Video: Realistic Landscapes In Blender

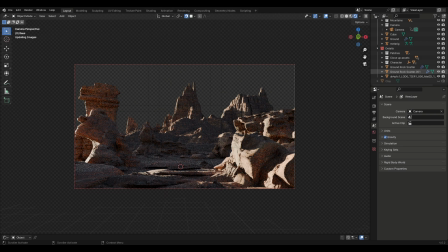[4:15]
What I like to do is I use a character to tell the scale of the landscape and it creates an illusion that the landscapes are big.
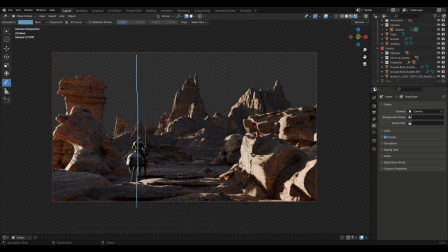[4:22]
Try this technique, it will improve your renders a lot.
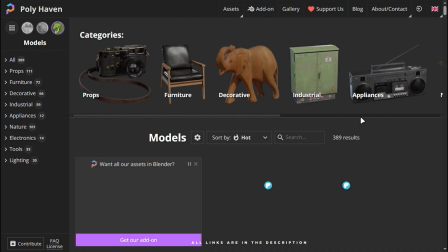[4:28]
Well, the best places you can find good assets for free are Polyhaven, Sketchfab and Megascans.
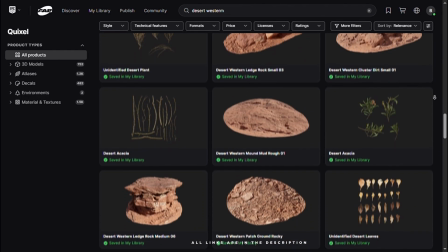[4:35]
If you are going for a forest look, try this tree technique by Martin. It will come in handy.
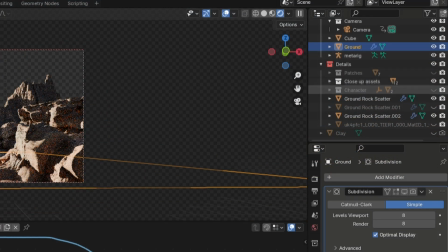[4:43]
Make sure you organize your file to optimize your project file, or otherwise your PC will sue you.
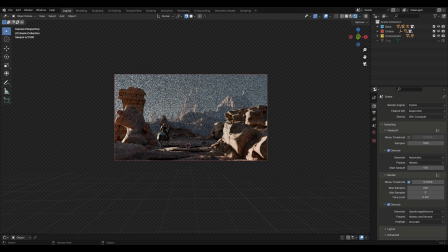[4:54]
Now let's move to the last step, which is to light this all. First, add some fog into your scene. It can be heavy, but it is worth it. You can also fake it by adding a big plane with less opacity.
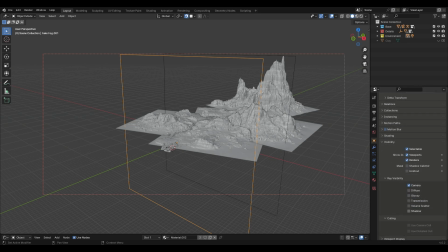[5:06]
You can remove its shadow from the object tab and play with its colour.
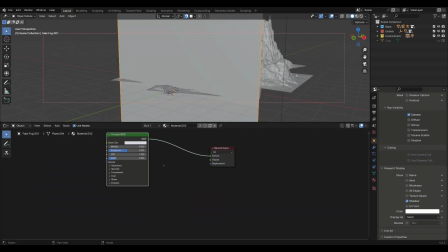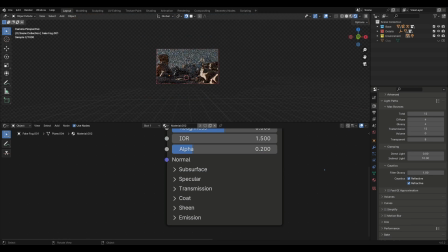[5:16]
I use both volumetrics and this technique a lot.
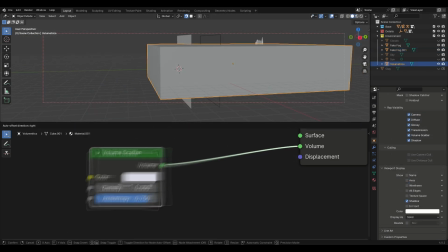[5:19]
For the volumetrics, add a big cube, remove the principal shader, and add a volume scatter node into the volume socket of the material output.
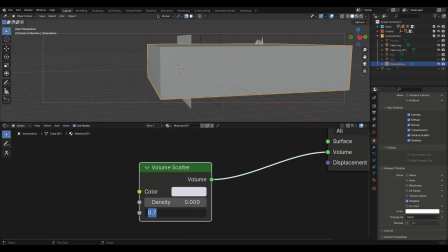[5:27]
I like to use something very low with high anisotropy.
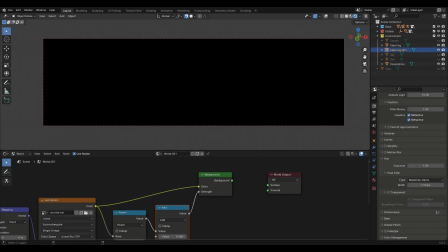[5:31]
For the lighting, I am just using the traditional way, which is the combination of the sunlight and an HDRI.
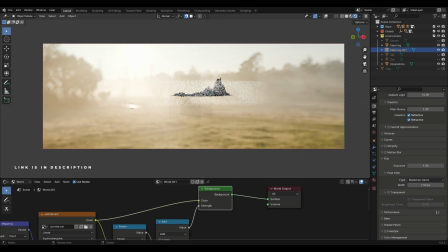[5:38]
I have explained it in my last video. You can check that out. I have also explained nighttime lighting in that as well.
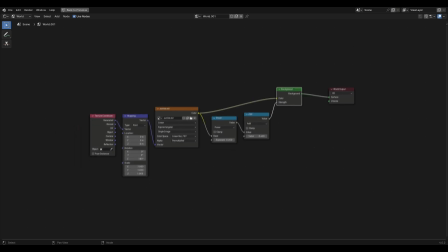[5:45]
So let me break down this scene. I am using the default HDRI that comes with Blender.
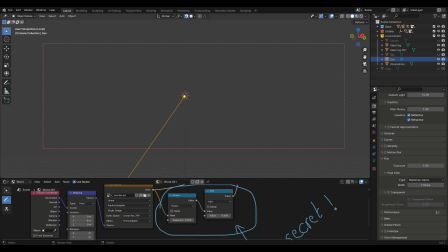[5:51]
You can find it on Polyhaven. I have angled it so the sun is coming from this way.
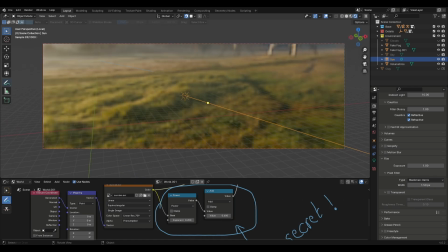[5:57]
I have used a sunlight which is in the direction of the HDRI sun, and it has high strength.
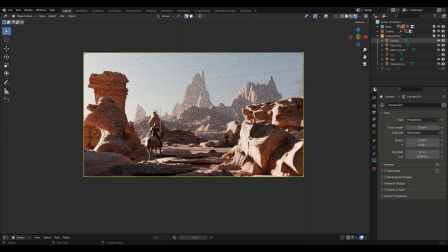[6:05]
The secret source is blocking the light with clouds.
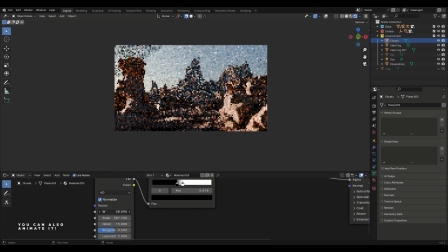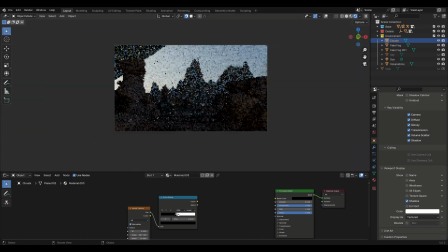[6:15]
You can add a big plane and rotate it until it blocks the whole light. Make sure its colour is something dark so that it doesn't reflect light. Add a noise texture in the alpha with a colour ramp and play with the settings until you get something you like.
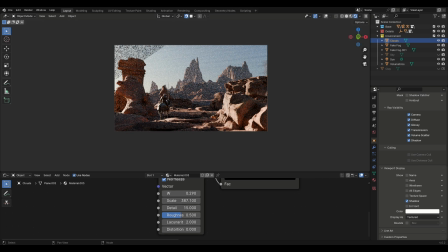[6:28]
You can get this for free, along with the geometry node setup for scattering assets on my Patreon for free. Link is in description.
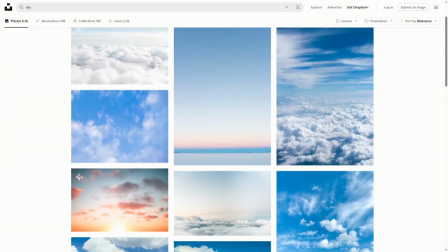[6:38]
For the background, you can use images of skies from Unsplash and add those with mesh as planes with emission shader.
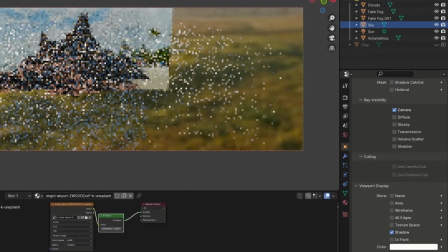[6:44]
Make sure to uncheck Shadow in the Object tab so that it doesn't block any light.
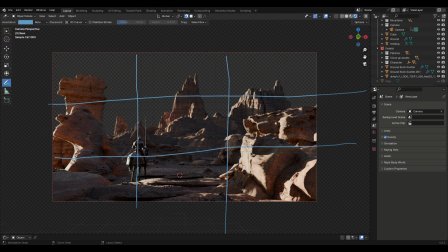[6:49]
Make sure it's very big and behind the mountain so that it looks right. I have moved some of the assets to create some shadow which shapes the light to highlight the character. It will be different for you, so keep in mind to add some shadow near the camera to create some depth.
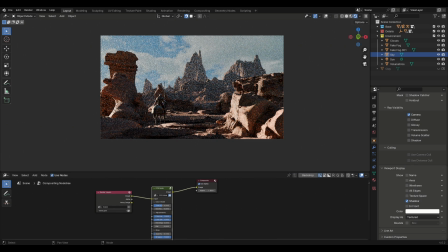[7:04]
And that's it. I have used the cinematic compositor in the post, and this is the final result.
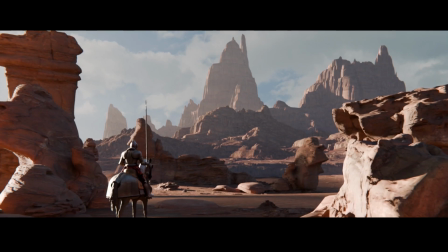[7:09]
All the files will be in the description, and if you want to support the channel, check out the cinematic compositor,
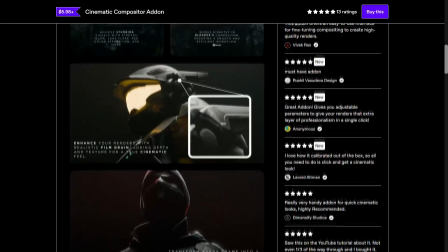[7:15]
which is now available on Blender Market, aka Superhive, and Gumroad.
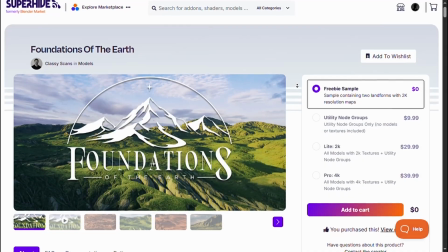[7:21]
A big thanks to James for providing me the foundation of Earth.
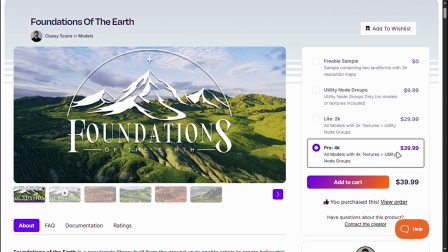[7:25]
This was just a quick scene I made for the video, but the original idea was to use it for my upcoming big project that will be epic, so subscribe and stay tuned.